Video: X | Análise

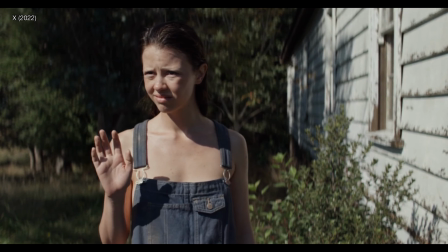0:21 X é um filme de mistério, suspense e terror de 2022, dirigido por Ty West.
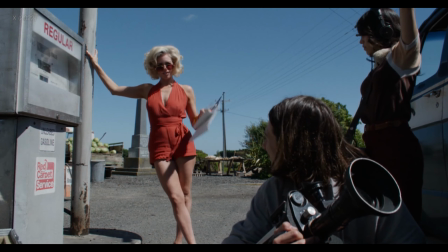0:27 No começo dos anos 80, um pequeno grupo de jovens planejam filmar um pornô em uma fazenda no Texas.
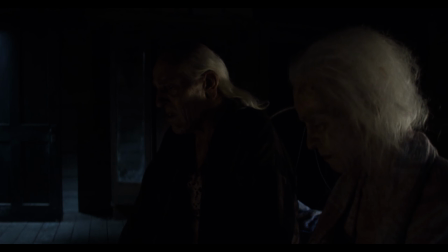0:34 À medida em que a noite cai, o interesse dos anfitriões idosos toma um rumo violento.
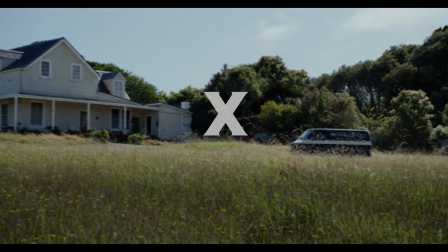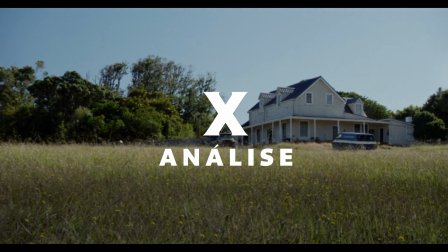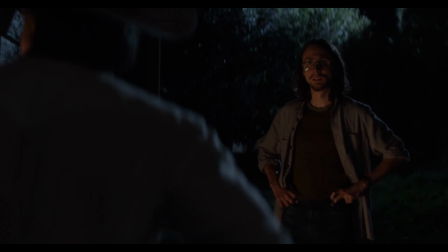0:51 Acredito que deveríamos começar falando sobre a narrativa que o diretor escolheu para o filme. O primeiro detalhe que chama a atenção é a estética,
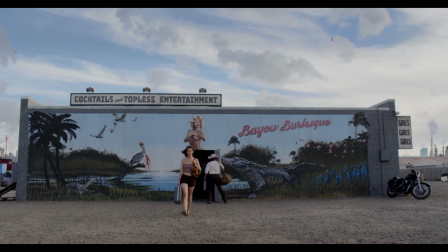0:59 com um leve ruído nas cenas e uma colorização que remetem muito aos longas dos anos 70 e 80.
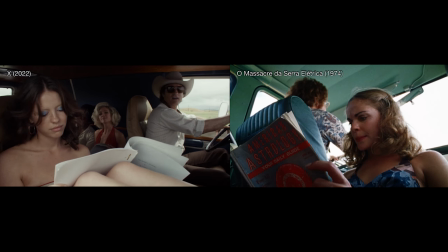1:06 Conseguimos ver referências a algumas dessas obras, como Massacre da Serra Elétrica, O Iluminado, entre outros clássicos.
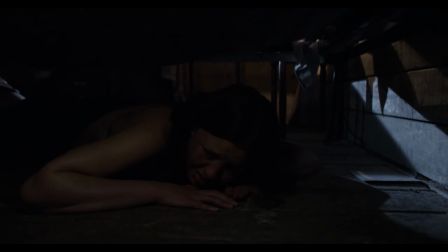1:14 X é uma clara homenagem aos grindhouses, ou seja, cinemas que exibiam filmes mais alternativos,
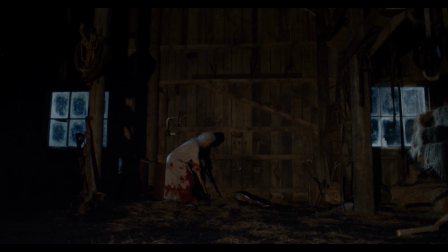1:20 com sexo explícito, violência, protagonistas negros, detalhes que não eram bem vistos na grande mídia.
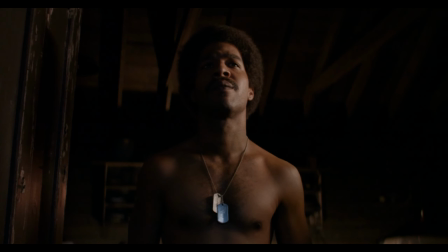1:26 Então, já sabendo que a proposta do longa é essa, podemos analisá-lo melhor.
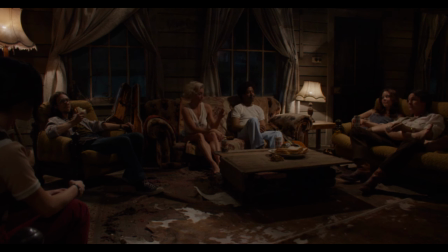1:31 Podemos ver a excelente direção do Ty West nos detalhes, muito bem trabalhados e acrescentam muito para a narrativa.
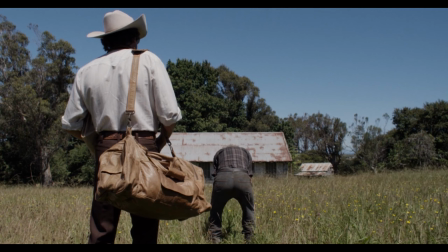1:38 Como uma simples andada, onde o senhor passa mal, e mais tarde na história, entendemos o porquê.
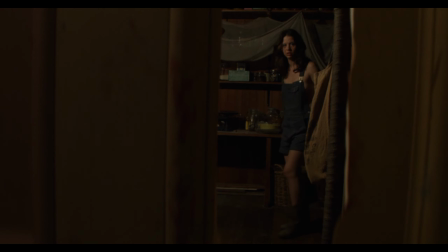1:44 O diretor também não utiliza muito de jumpscares, ou seja, sustos. Os poucos que vemos funcionam porque a atmosfera de terror é muito bem criada,
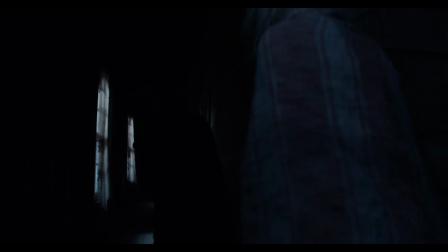1:53 e os sustos só servem para acrescentar nisso, não são gratuitos, como grande parte dos diretores fazem.
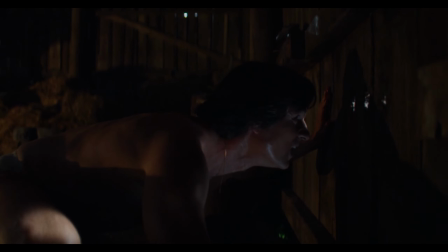2:00 A atenção também é muito bem criada, utilizando geralmente de uma trilha que vai crescendo lentamente, Juntamente de cortes mais rápidos,
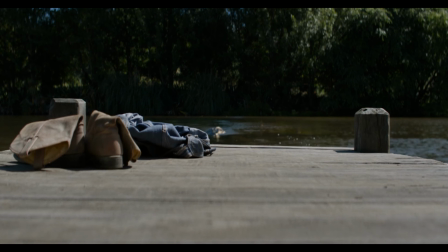2:08 panos mais fechados Podemos ver isso em uma cena específica Onde a protagonista escapa de um jacaré Sem ao menos ter notado a sua presença
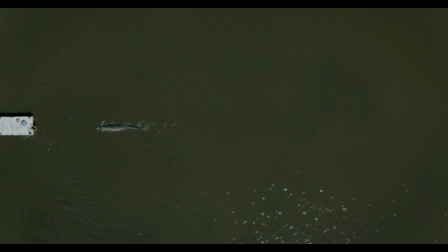O diretor, Ty West, não dirigiu muitos projetos até então Dos mais famosos,
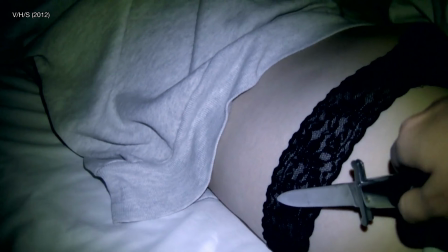2:30 ele dirigiu um segmento no filme VHS Chamado Second Honeymoon Que
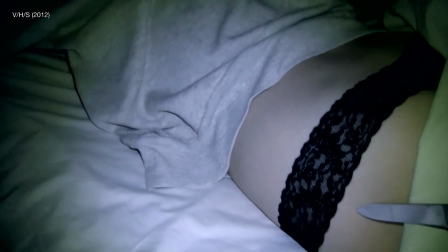2:35 particularmente eu não gostei muito E A Casa do Diabo Um bom longa,
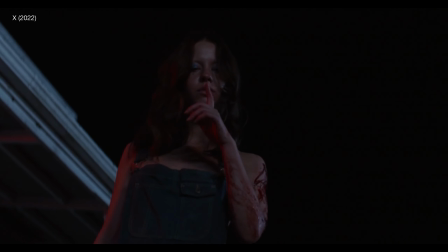2:39 mas que também tem problemas Mas em X, ele finalmente conseguiu mostrar o seu talento para o público.
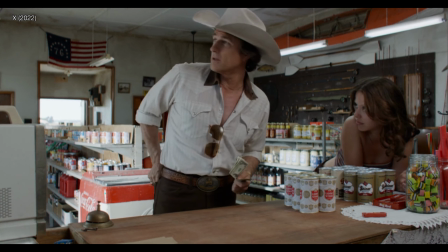2:46 A montagem é muito interessante, não é apressada e constrói um ritmo muito agradável de assistir.
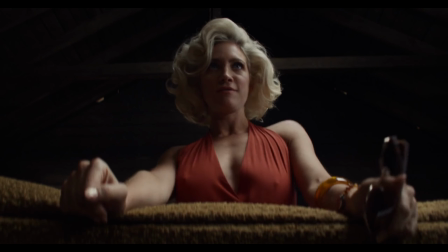2:53 Algumas técnicas são muito bem utilizadas, como a montagem alternada, ou seja,
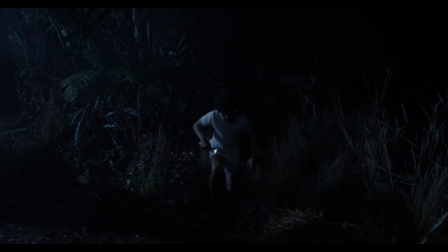2:58 assistimos acontecimentos em lugares diferentes em simultâneo, criando uma conexão entre as cenas e, nesse caso, também é criada uma tensão.
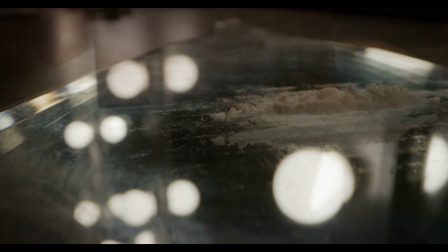3:06 Mas o que mais chama a atenção são as transições que a obra utiliza, Crossfades, resumindo um plano intercalando o outro Transições em slides,
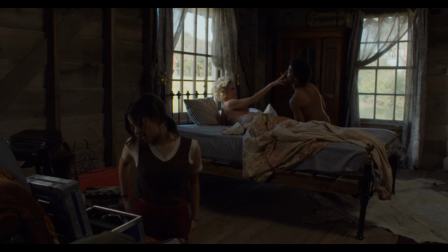3:15 corta e volta entre a cena atual e a futura Soundbreeds,
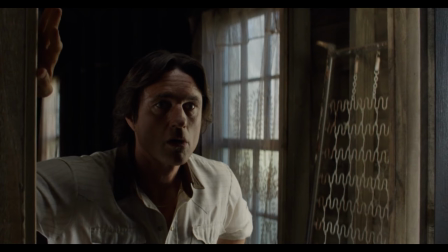3:19 ou seja, utilizando um som da cena seguinte para realizar o corte Acredito que o montador e o diretor
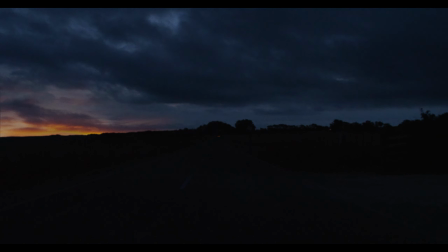3:26 optaram por essas transições por lembrarem filmes mais antigos Aumentando a nossa imersão E também,
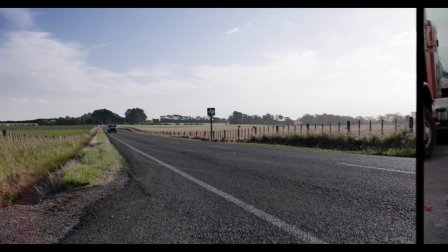3:33 algumas foram utilizadas para servir como uma analogia Em uma cena específica,
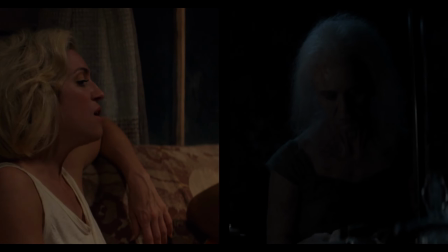3:38 podemos ver duas situações que se conversam.
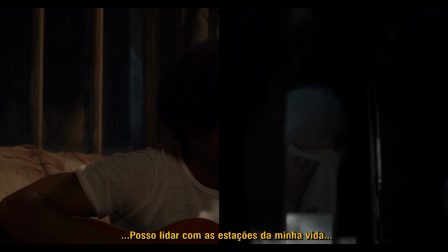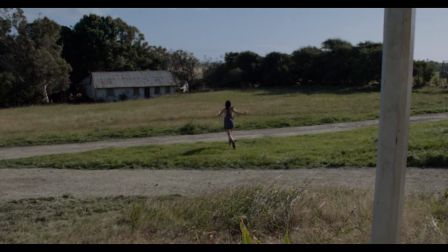3:50 A mixagem de som também é muito bem realizada.
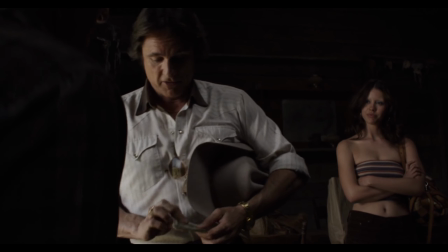3:54 Tiveram todo um trabalho para envelhecer, de certa forma, o áudio, para novamente emergirmos mais naquela história.
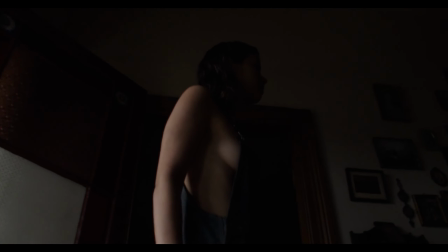4:01 A trilha é bizarra, sendo justamente do que o filme precisa, variando entre músicas country e clássicas mais assustadoras.
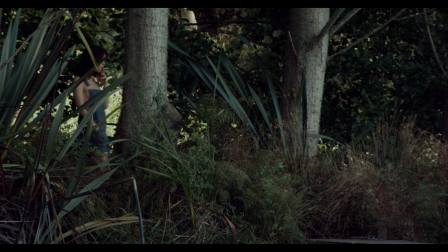4:09 Utilizando de elementos como gemidos, respirações fortes, que combinam e muito com a narrativa e a história proposta.
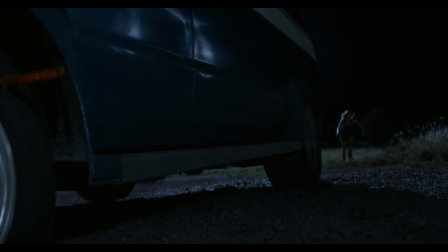4:16 O roteiro é simples, mas funcional, bem diferente dos longas do gênero que os personagens são estúpidos e tomam as piores decisões possíveis.
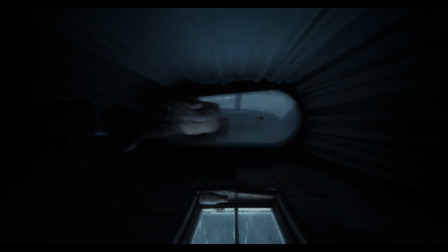4:25 Mas o roteiro vai além disso.
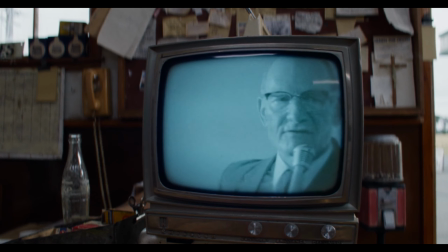4:27 A técnica mais notável foi o foreshadowing, ou seja, algum fragmento introduzido na história que será decifrado mais à frente na trama,
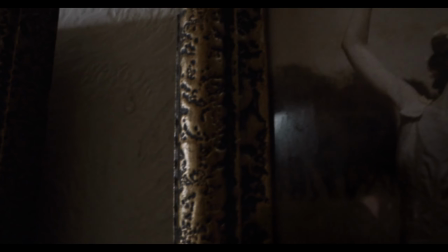4:35 como em uma cena específica, que podemos observar uma foto da senhora dançando,
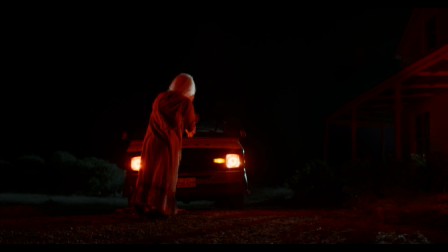4:40 e mais à frente na trama, vemos ela dançando, mas com um contexto diferente.
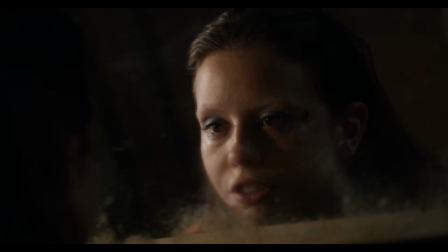4:45 E o longa utiliza bastante dessa técnica, que funciona muito bem, e deixa o roteiro mais interessante no mínimo.
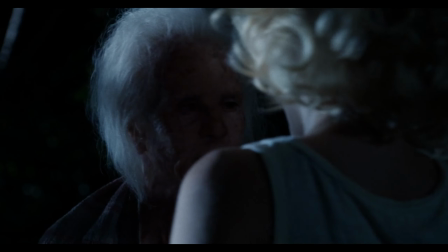4:52 A protagonista e a antagonista são as personagens mais desenvolvidas durante a história,
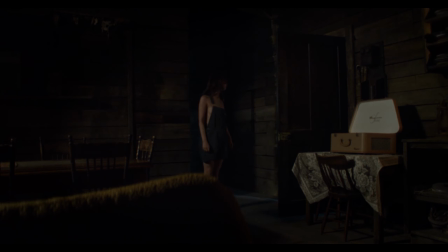4:57 e é interessante ver como o roteiro constrói um contraste entre elas, com algumas linhas de diálogos que se conversam, mas não apenas no roteiro.
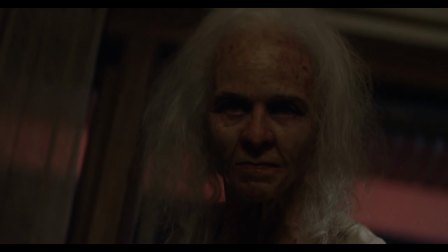5:06 A fotografia também ajuda, criando um simbolismo entre elas, usando os mesmos enquadramentos.
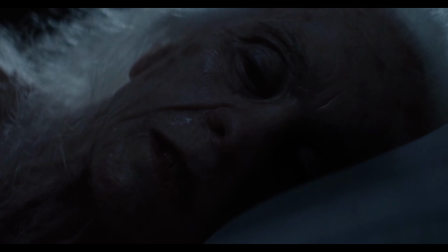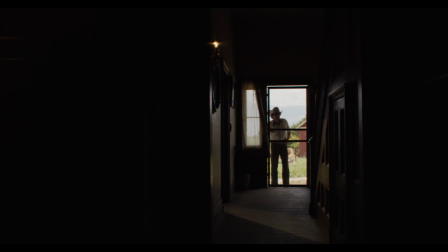5:20 Acredito que a fotografia talvez seja o melhor recurso do filme, sabendo utilizar muito bem das sombras e da escuridão, e trabalhando muito bem os detalhes.
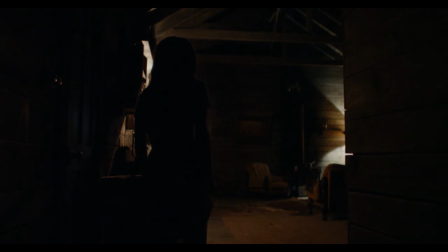5:29 Podemos ver isso em um rápido exemplo, com os policiais chegando em uma cena de crime. Vemos um corpo, depois um machado com sangue por todo lado, depois mais corpos, e já conseguimos imaginar o que aconteceu sem uma linha de diálogo,
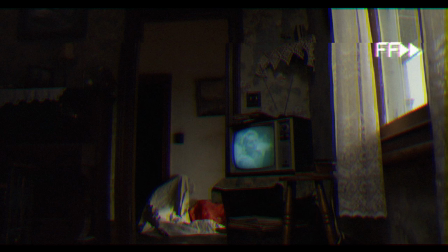5:43 graças à mise-en-scène criada, ou seja, tudo aquilo que está dentro do enquadramento.
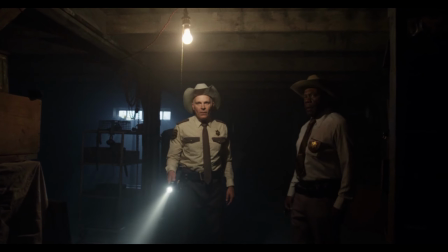5:48 Continuando essa sequência, ela termina com uma técnica interessante, criando uma curiosidade no espectador, utilizando do extra-campo,
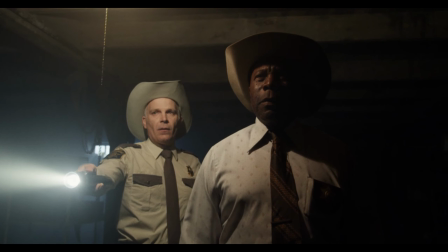5:56 ou seja, não observamos o que os personagens estão enxergando, e mais à frente na história, temos essa resposta.
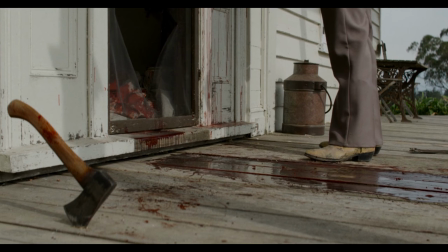6:04 E nesse plano específico do pé do policial entrando na casa, Podemos observar o mesmo enquadramento mais à frente,
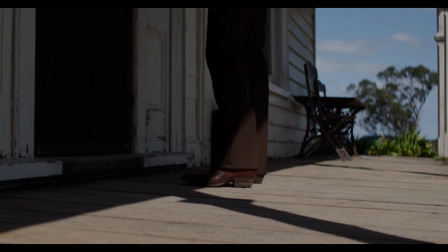6:10 quando os personagens principais chegam, criando uma rima visual.
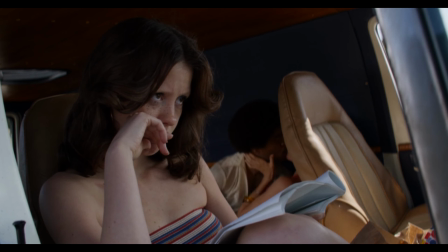6:15 Ou seja, nesse caso, mostrando que os personagens chegaram no mesmo local em que irá acontecer a chacina,
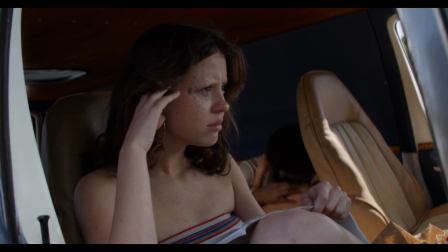6:22 sem uma linha de diálogo sobre isso. Alguns enquadramentos muito bem utilizados, como o plano holandês para criar um desconforto no espectador, contraplonger para criar uma superioridade na situação,
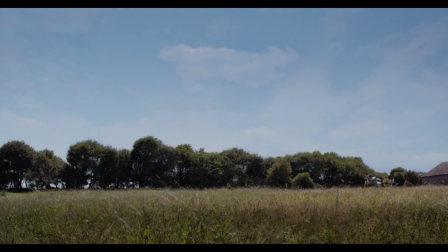6:33 Plano geral, resumindo, um enquadramento mais aberto para mostrar o cenário, que é quase um personagem do longa.
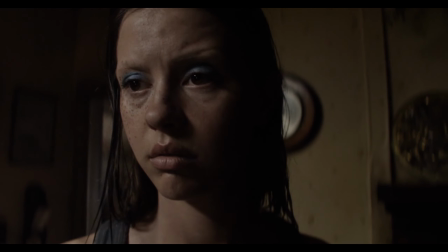6:40 Primeiríssimo plano, ou seja, um plano bem fechado, apenas mostrando o rosto do personagem,
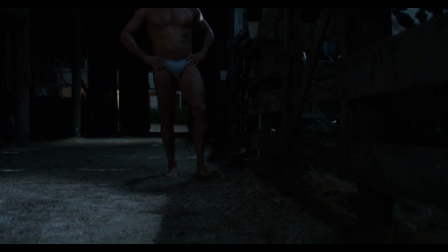6:45 utilizado nesse caso para criar um desconforto, entre outros. Algumas técnicas também foram muito bem utilizadas.
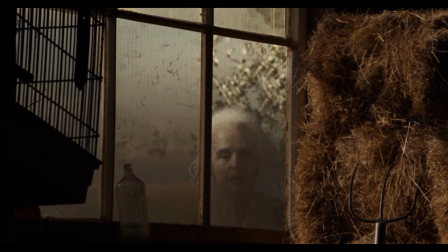6:52 Leves movimentos de câmera para revelar alguma informação ou criar alguma tensão na situação.
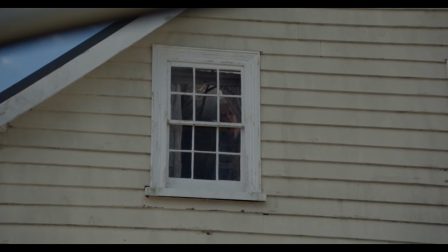6:58 Superioridade e inferioridade através da posição dos personagens. alguns zooms para criar um estranhamento, de verdade, tudo muito bem feito.
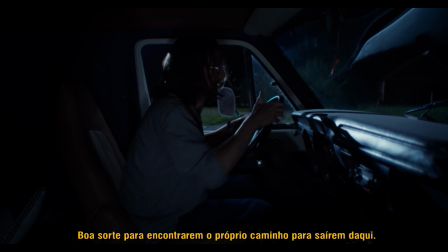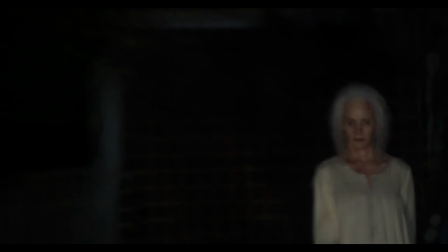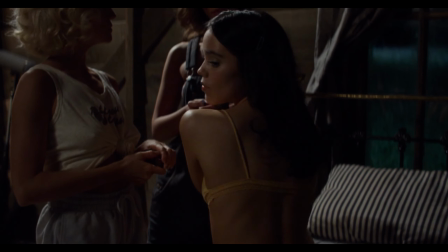7:19 Outro exemplo de como a fotografia é excelente acontece com a personagem Lorraine,
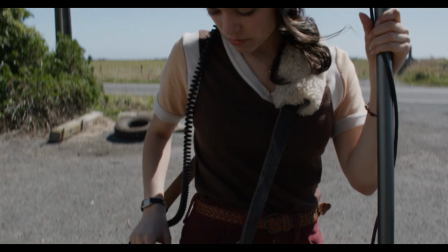7:24 interpretada pela Jenna Ortega, que está sempre distante do namorado.
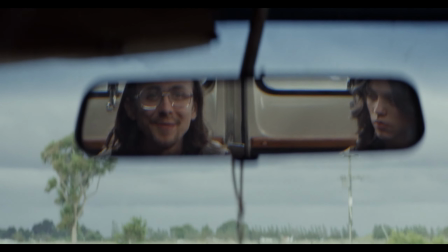7:28 Isso porque eles discordam e pensam de formas diferentes, até em uma cena específica.
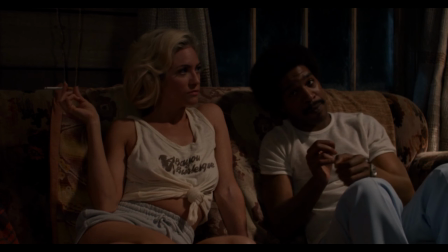7:34 Os outros casais sentam juntos e são filmados juntos, enquanto eles estão separados.
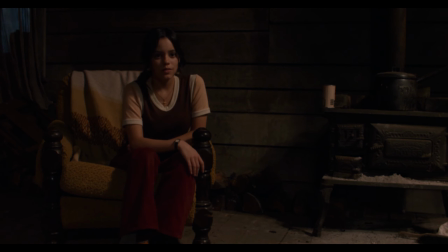7:39 Inclusive, a câmera até deixa um vazio do lado direito, que deveria estar sendo preenchido pelo namorado, mas não acontece.
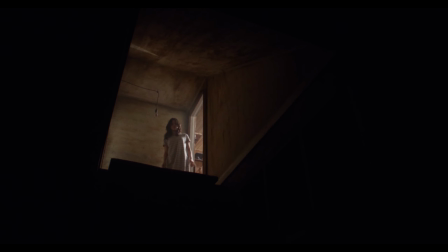7:47 Falando um pouco sobre a atuação, todos estão muito bem.
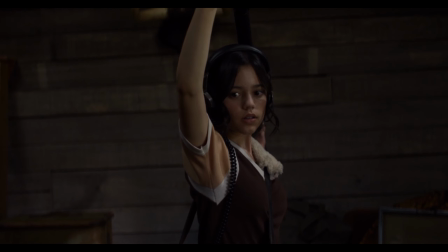7:51 Tem alguns detalhes que acrescentam muito para o filme, como a própria Lorraine, que olha fixamente enquanto estão filmando a pornografia.
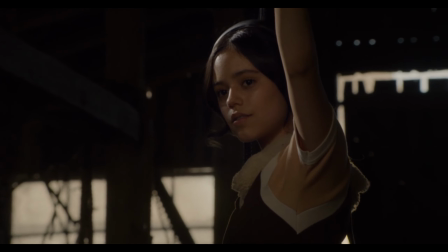7:58 E depois na trama, entendemos o porquê. Mas quem rouba mesmo a atenção é a Mia Goff, que interpreta a protagonista Maxine.
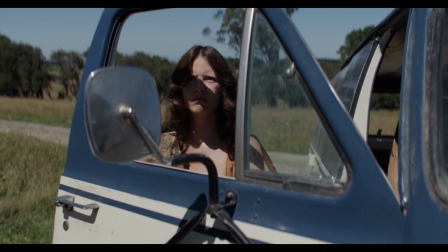8:05 Mas na verdade, ela chama a atenção mesmo por conta da outra personagem que interpreta, a Pearl, a antagonista.
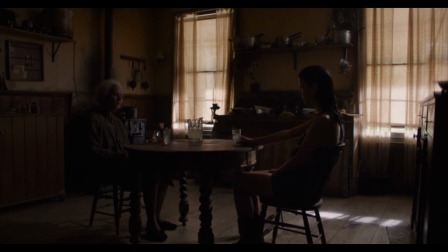8:13 E faz muito sentido ser a própria Miyagoff que interpreta as duas. Como já disse, as duas personagens são conectadas em muitas formas.
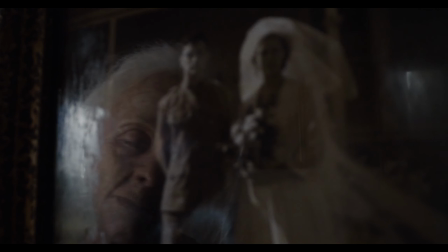8:22 Uma é jovem, cheia de metas e sonhos, enquanto a outra é velha e gostaria que a vida tivesse seguido outro rumo.
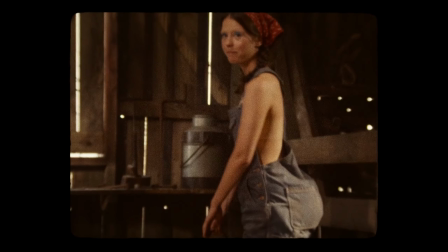8:29 Excelente atuação. Que a direção de arte consegue complementar muito bem.